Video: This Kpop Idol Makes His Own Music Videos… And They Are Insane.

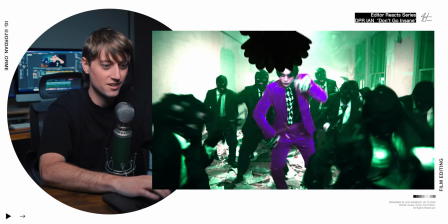Little like blackbird Here's the little details that he puts into his editing.
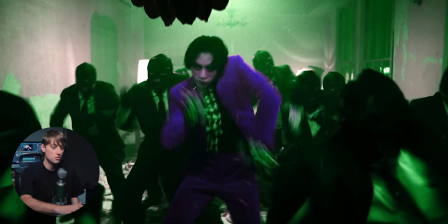He does the same exposure thing where right at the first frame It was super overexposed, but he's also Totally messing with the colors. This is the actual color of the scene and he just completely throws it into whack right in the first few frames
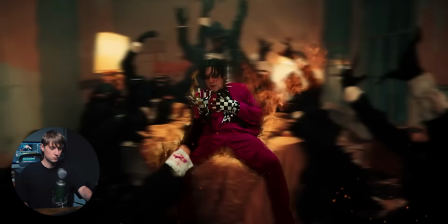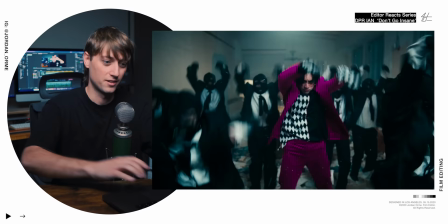Here we go with the rotoscoping and just freaking out the background He's also duplicating the background and putting it on different blend modes or maybe
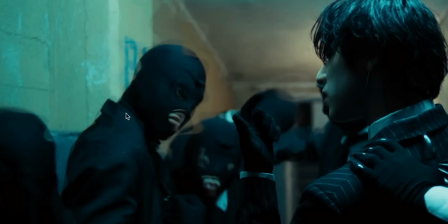reducing the opacity and some layers have an effect like you can see the Turbulent displace effect on this guy's head But then there's also a layer where his
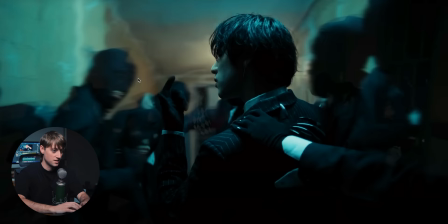head looks normal And he's also putting a sideways directional blur over the entire background and then just key framing how blurry it is
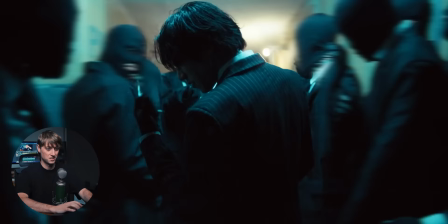It looks crazy Don't fall apart
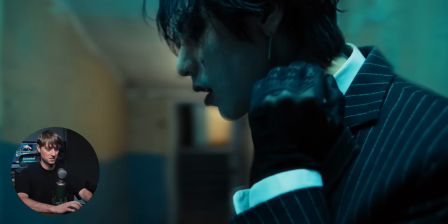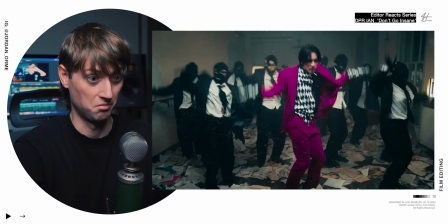He does what some of the best music video editors do they take the lyrics and match certain shots to certain sounds So insane is like dun dun
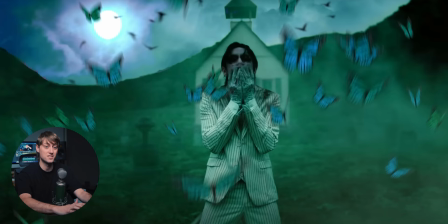And so he just matches that and does black on the word in and then on sane does the same Overexposed cut in effect and then finally we see what I believe is mr Insanity the first image of him right on the lyric insane makes sense, right?
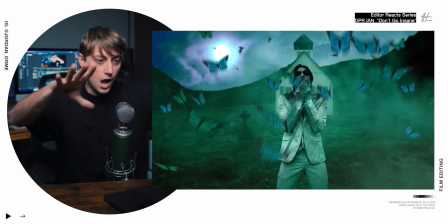We create a lot of tension with this last push-in right here What
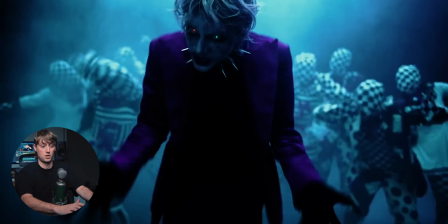Same thing right there on the word in we cut to a completely new setup that we haven't seen who knows what this is But it creates a lot of contrast
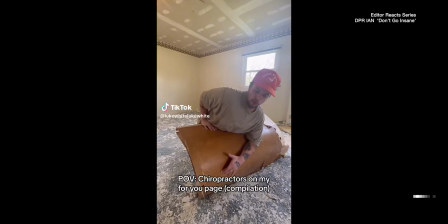and then dude even on the frickin word sane the floor just got demolished It started cracking deep breath for me
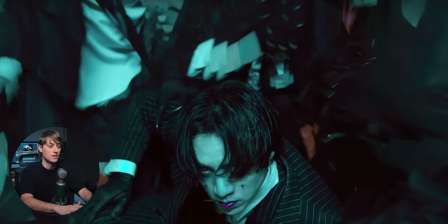Just a little little VFX details are crazy and then this effect is a new one that he put into the background He basically just took the background duplicated it one two three four times And then he offset them a few frames and then put all the layers on a blend mode So you can see through all the layers, but they're all offset and in time So it looks like there's like a repeating effect
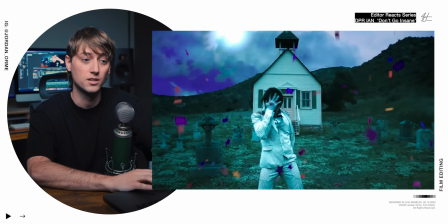Just did that on the background so all the people behind him look kind of weird
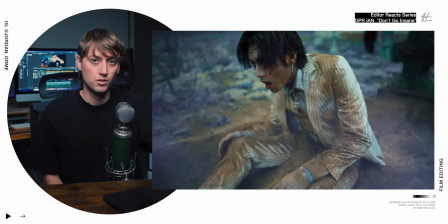And all these effects are great because you know the songs about insanity so may as well
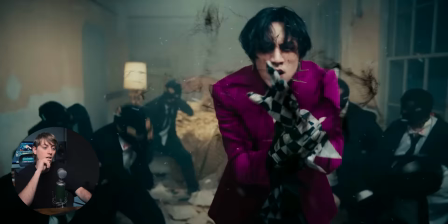Use an insane effect interesting use of slow-mo right here.
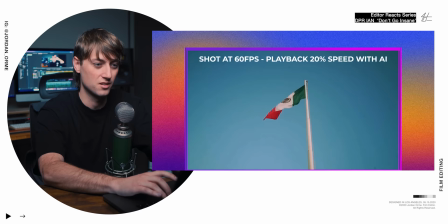And this is like extra slow-mo We're using editing software AI powered miss to create frames where there aren't
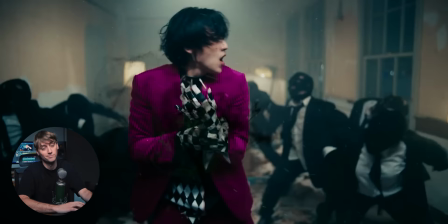frames And that's why everything looks a little bit weird and not quite realistic Because it's not the camera actually didn't shoot it that slow
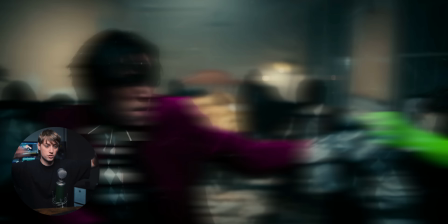And then we do a nice Directional blur transition. So everything gets blurry. We have this green hand that pops out This is Mr. Insanity's partner in crime, The Green, and we'll see him a lot later.
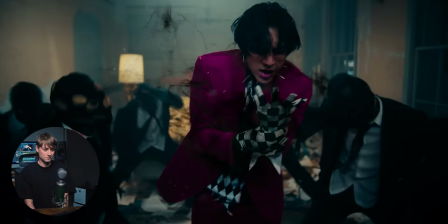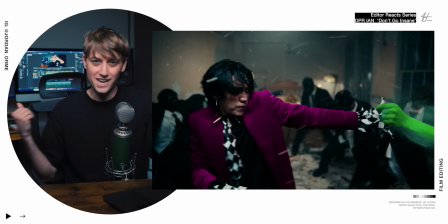Dude, just the ability that he has to create impact with editing is incredible.
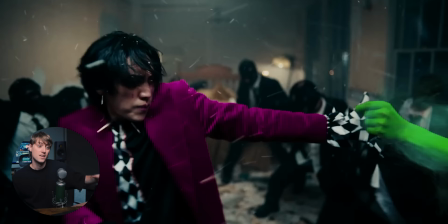Dude, look at his face for that first frame. The attention to detail, bro. Oh my.
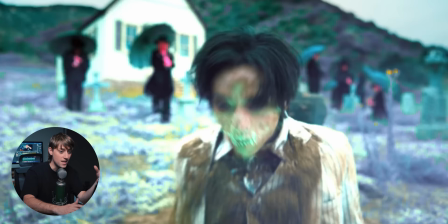He's getting pulled out of frame. We do a little dip to black just to create more contrast and then cut in to another action.
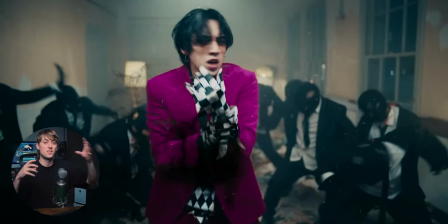You can tell when directors are good editors because they'll shoot things and create action in such
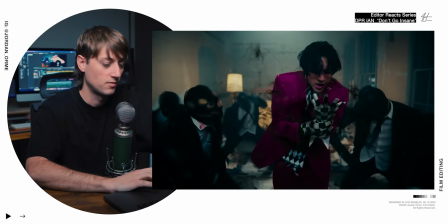a way where they know It's gonna cut so well together and that's what he does every transition is